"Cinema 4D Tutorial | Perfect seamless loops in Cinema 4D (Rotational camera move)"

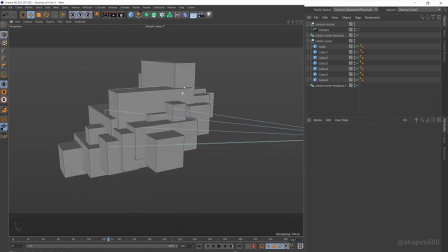255s
You know, and now we're starting to get something that's kind of interesting, because it's kind of hard to tell where this loops.
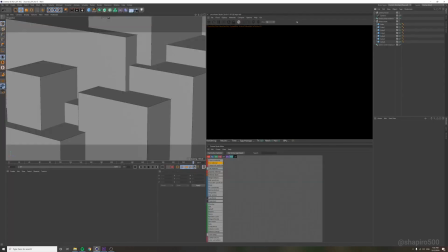260s
But it still does. The thing I want to talk about after that is lighting. So I'm going to put in an octane daylight,
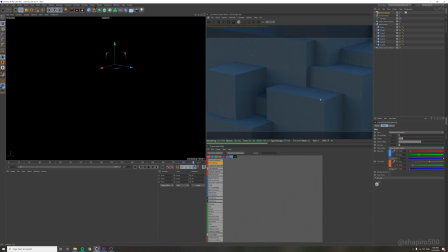269s
which is going to make this look lit from one side. So the thing is, if you put in a daylight, if you go to the front and the back, the lighting's not going to match up because we're rotating the camera 90 degrees.
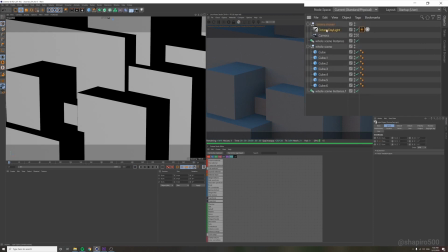282s
So what you can do is you put it in the camera mover, inside the null, and now the lighting's going to move with the camera.
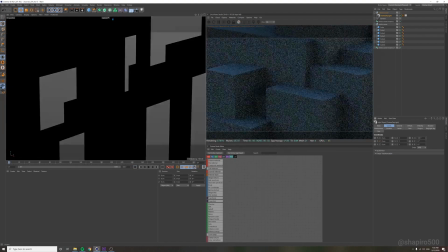290s
So now you can just adjust the lighting however you want. You know, you can give it some light here.
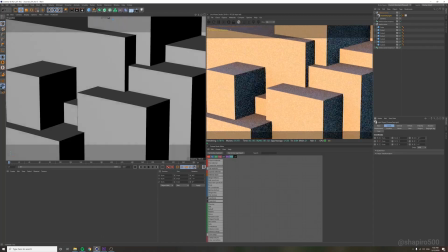296s
Let's just put some shadows on it quick. you know, something like this.
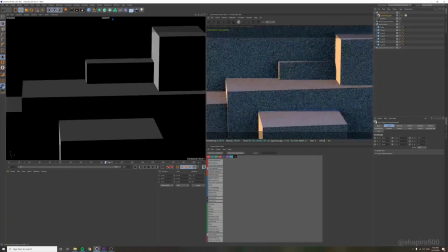301s
So you get some interesting lighting. Now when you rotate it, the lighting is going to move with the camera.
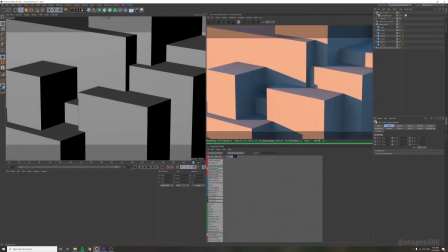307s
So at the end, your lighting is going to match up as well.
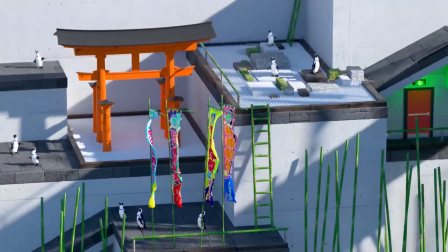310s
So to be honest, that's everything you need to know if you want to make your own scenes that have this same kind of looping rotational camera move.
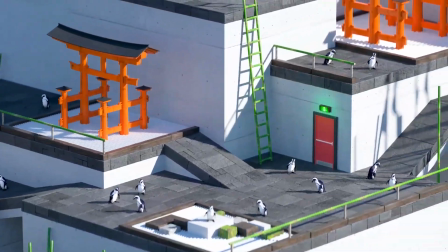317s
For the rest of the video, I'm just going to sort of break down how I put together this scene just so you have an understanding of how to do that. So here's that scene,
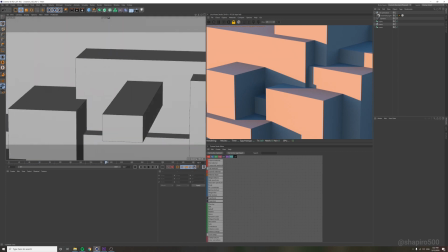324s
the one you just saw, and this is the base of it. This is when I had just made the cubes.
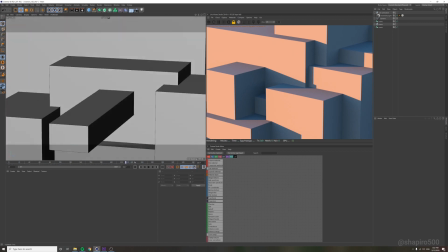330s
So this is literally just cubes. It's basically what we had just done, but just slightly different looking.
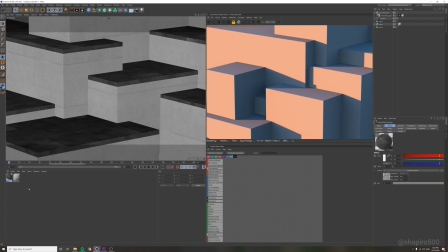334s
After that, the next thing I did was I added some texture to these cubes and I added little surfaces on the top.
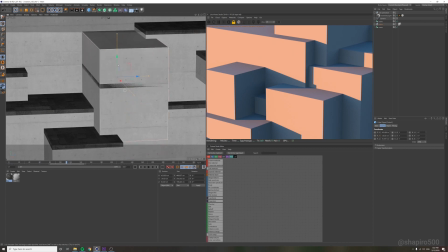341s
I just did that by duplicating these, bringing them up and making them smaller like this, and then making it a different texture.
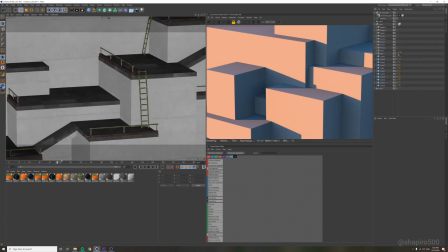347s
The next thing I did after that step was I started adding some details into the structure just to make it feel a little bit more realistic,
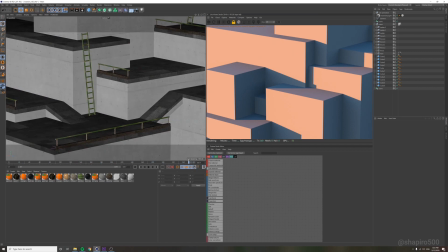355s
to make it feel a little more interesting. I added these bamboo railings. I added these ladders. You can get these objects and textures from the last video if you look at the link in the description.
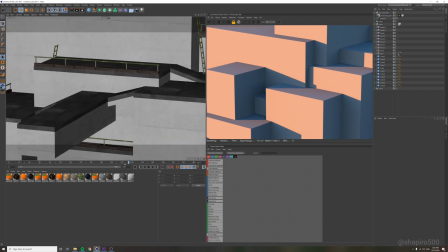368s
I also added these little ramps just to make it feel like it's a little bit more interconnected, like you could actually go to all these places.
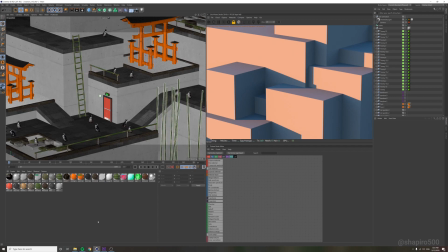375s
Then after that, once the basic structure was done, I just filled it in with details that are really similar to what we went over in the last video.
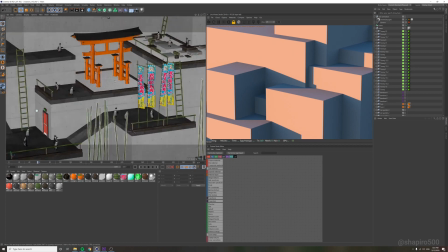384s
So, you know, you can see this shrine here. There are a few of these Zen gardens here where you have these little rocks that are going up and down.
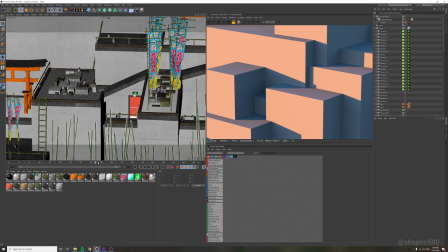392s
These were animated using the same techniques from the last video. These bamboo poles, these are swaying, exactly same animation technique as the last video as well.
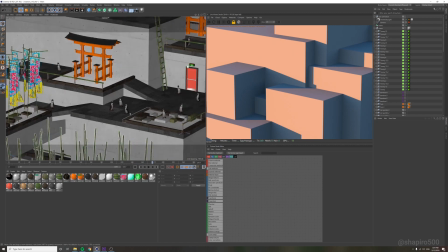400s
And you can find all the ways to animate these penguins, and you can get this penguin model from the link in the description of the last video as well.
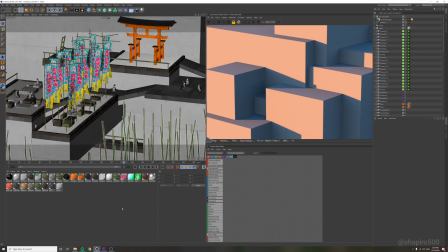410s
The one thing in this video that's new is these flags.
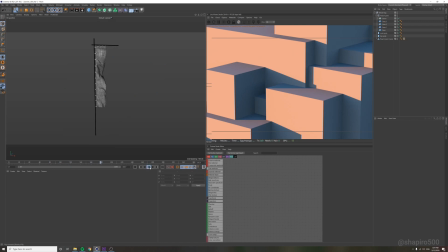414s
So I just made one banner and I was able to make this looping cloth animation using a tutorial from EJ, which I'll link in the description. Really awesome tutorial.
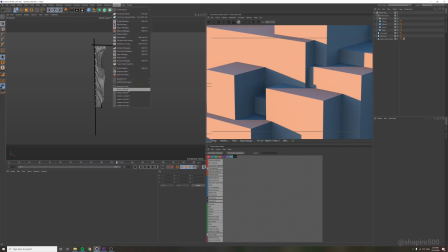426s
I had no idea you could do that. And then once I had animated one flag and looped that, I made a bunch of them in a row just using a cloner. And you can see they're all kind of swaying in the wind right here.
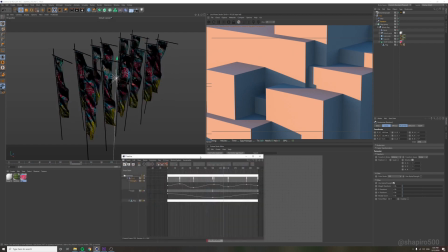439s
And the way I animated them swaying in the wind was actually the exact same way that I animated the bamboo poles from the last video.
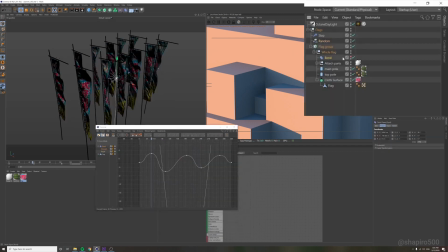445s
They're just inside of a bend deformer, as you can see.
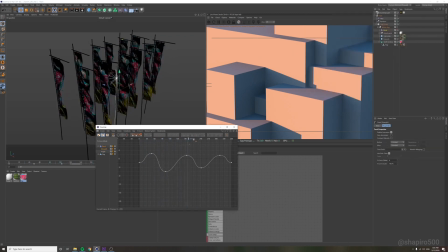447s
So I animated the strength of the bend deformer back and forth, and then I offset it using the same technique from the last video, just the way that you do the bamboo poles. And then I also have the bend angle of these animating, so it looks like they're sort of swaying in different directions.
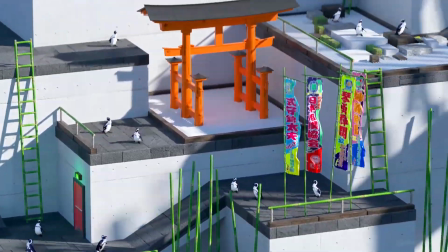462s
So I think that's pretty much it. So thank you for checking out this video. Thanks for taking the time.
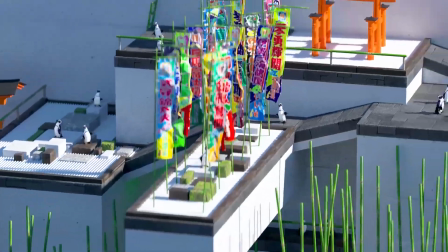467s
Let me know if you have any questions, and I will do my best to respond in the comments. See you guys next time.